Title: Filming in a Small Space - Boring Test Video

You have to get it wrong in order to know how to make it right for the camera, the gear, the situation, the environment, the lighting, everything that you are using, you have to push it too far to see if it all works.
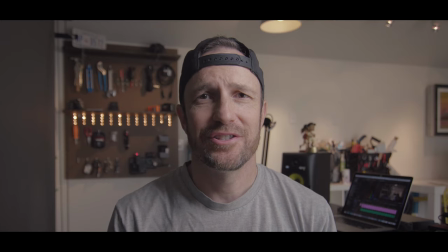Alright, in a super fast comparison shot, this is in the daytime.
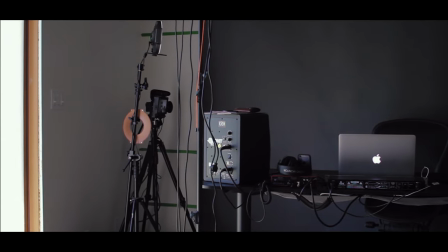My large French door here is providing most of the light, not only into the room, but a lot on my face as well.
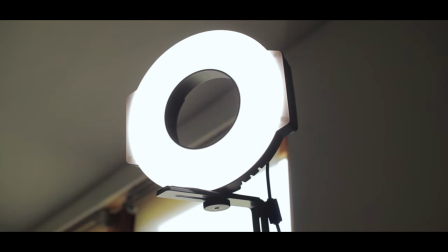But I have a ring light, a small light, it's basically just a LED light, that is giving me fill on my face.
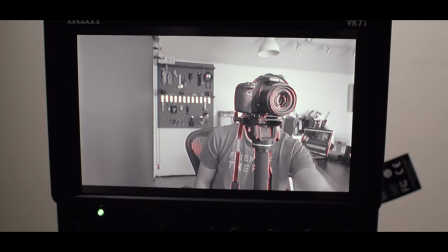And I didn't even check my focus. We're still in focus. Alright.
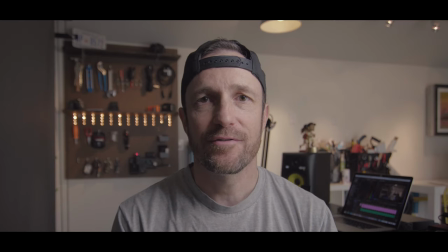So this is just a comparison shot to see how this setup might differ in the daytime being lit with a broader,
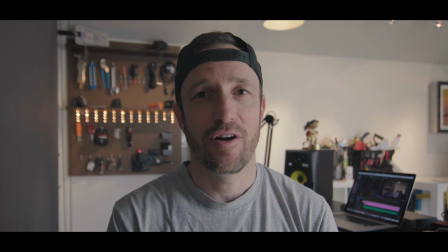bigger natural light. And this is with the LED light off. I should really iron my shirts or pull them out of the dryer sooner. LED light off. Key light essentially is a door that is a little too far away to be my key light, but it's giving me half.
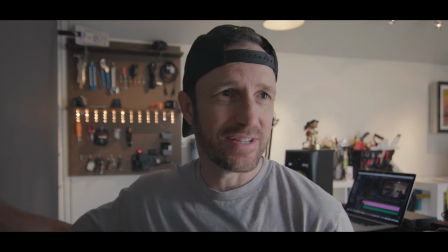Half of my face. This backdrop is actually serving as negative fill because it's dark. Push it. Make mistakes. Push it too far. That's how you're going to learn. So if you have any questions, leave them in the comments and I'll be down there chatting it up with you guys. Thanks so much. See you next time.